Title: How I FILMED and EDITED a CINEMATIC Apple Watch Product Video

What's popping, everybody? Welcome back to JayCity.
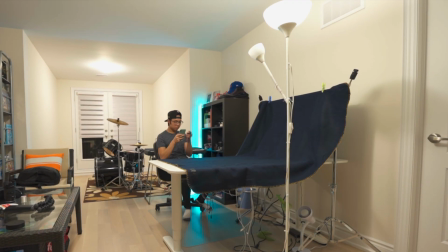(0:02)
Today I'm going to be giving you guys a behind the scenes look and an editing breakdown of how I made this opening sequence for my Apple Watch Series 6 review. If you're debating whether or not you should buy an Apple Watch or not, you guys should definitely check out that video, which is going to be linked up there or in the description. But let's talk about this video first. And if you guys haven't seen that video, I'm going to play a clip of the opening sequence right now.
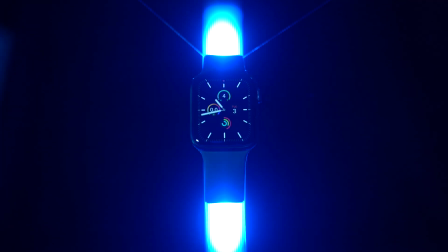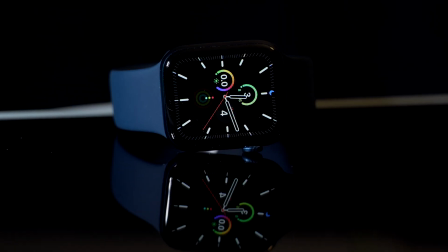Thank you for calling. Please leave a message.
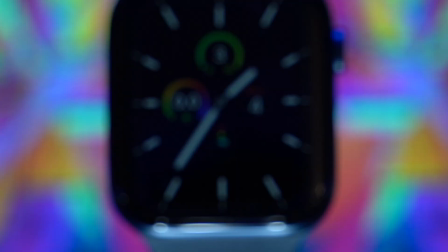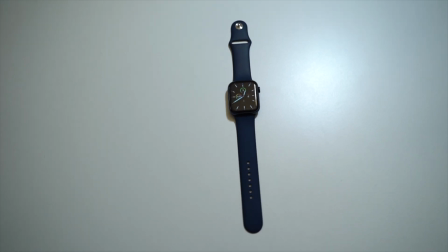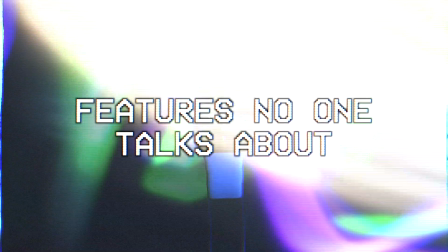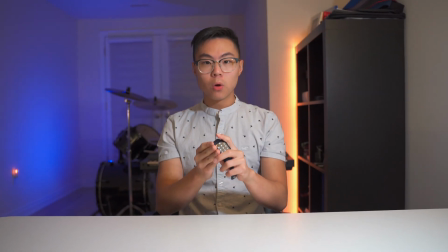So yeah, that's a pretty dope intro if you were to ask me. Let me just start by saying that this opening sequence was absolutely unnecessary to do because all I was trying to do was an Apple Watch Series 6 long-term review, right? But I wanted to make this opening sequence with a lot of punch because I really like filmmaking and kind of learning how to experiment with different concepts, ideas, and different shots and kind of getting out of my comfort zone because I believe that if you don't go out of your comfort zone, then you're not really going to like learn as a filmmaker or as, you know, any skill. You have to like kind of try new things and experiment. So yeah, that's why I made this so extra. You know, I'm the most extra person in the entire world. So yeah, now that that's out of the way, let's talk about how I made this opening sequence. Now, before you even think about filming or editing, you have to have an idea in your head.
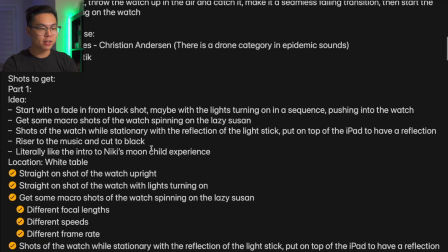(2:03)
So before I started, I wrote out an entire outline the night before, what kind of shots I want to take,
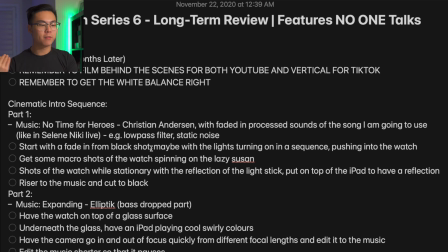(2:08)
kind of just brainstorm a bunch of ideas, and whatever I think of, I'll just jot it down into my notes app.
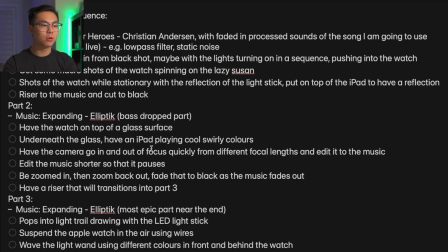(2:15)
And then once I have all of the ideas kind of lined up, then I'll start organizing them and I would start putting together what I would think would be a cool video.
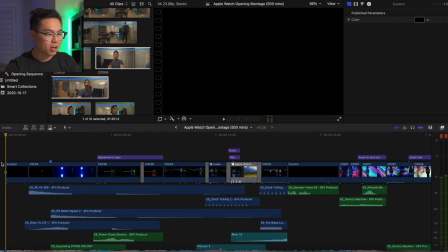(2:24)
So I decided to split this video up into 3 parts. Let's talk about it shot by shot. So in this very first shot, let me just show you the new toy that I bought. So I bought this light stick from Amazon. Link will be in the description. And it comes with a remote and you can turn it on. You can change the colors and it looks pretty good. This thing really did come in handy.
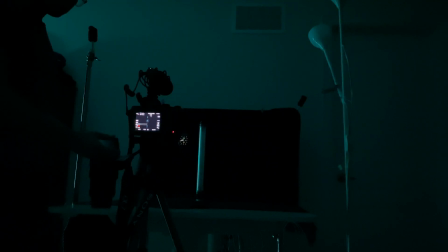(2:45)
And I suspended my Apple Watch with a couple of fishing lines.
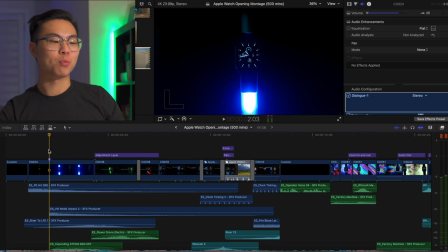(2:50)
You know, in the shot, it was like kind of visible, but I really didn't want to take the time to remove it because I still got exams to study for and I'm very busy. So this is what we're working with. I turned this on and then I turned on another key light, which is what I'm using to light my scene right now. And I turned it on in a sequence,
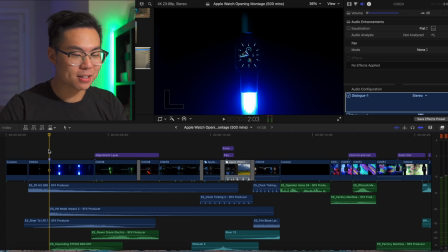(3:09)
but I put some sound design effects over it to kind of spice it up a little bit. And then the next shot,
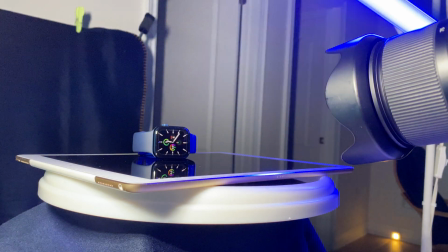(3:18)
I just put down my Apple Watch on my iPad so that I
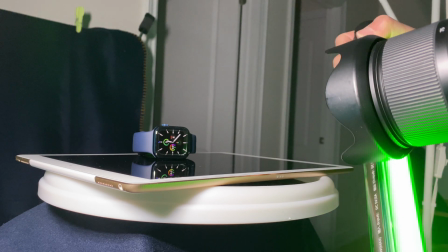(3:23)
can't talk, on top of my iPad so that I get that reflection on the surface.
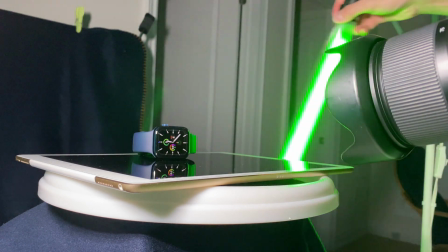(3:28)
And I took my light and I kind of waved it around and I was able to get to change
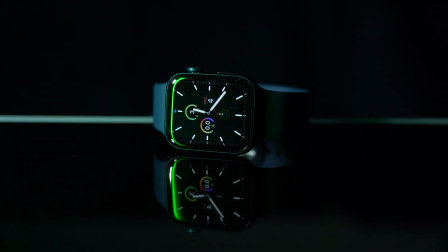(3:33)
colors because I just blended 2 shots together using like a crossfade.
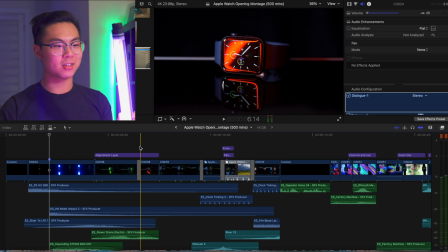(3:38)
Like I didn't do this and then change the color because I just didn't do it at the time. I could have done that, but I didn't.
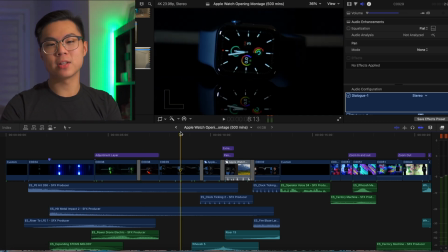(3:45)
So for this next shot, I had a Lazy Susan that I bought from Dollarama for like $4.
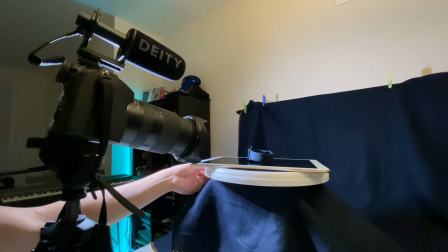(3:51)
I span it and I just did a little, what's it called again?
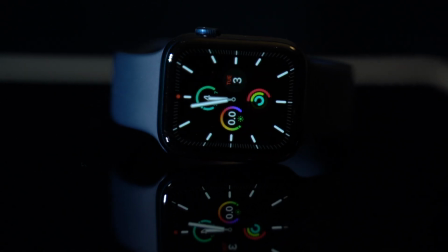(3:55)
Ken Burns effect towards the Apple Watch to kind of give it a little bit more spiciness to the video.
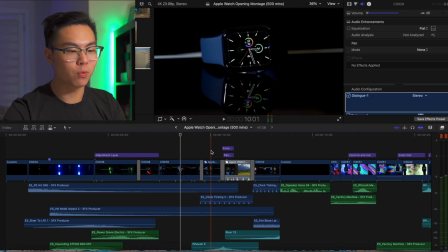(4:03)
Same thing with this shot over here.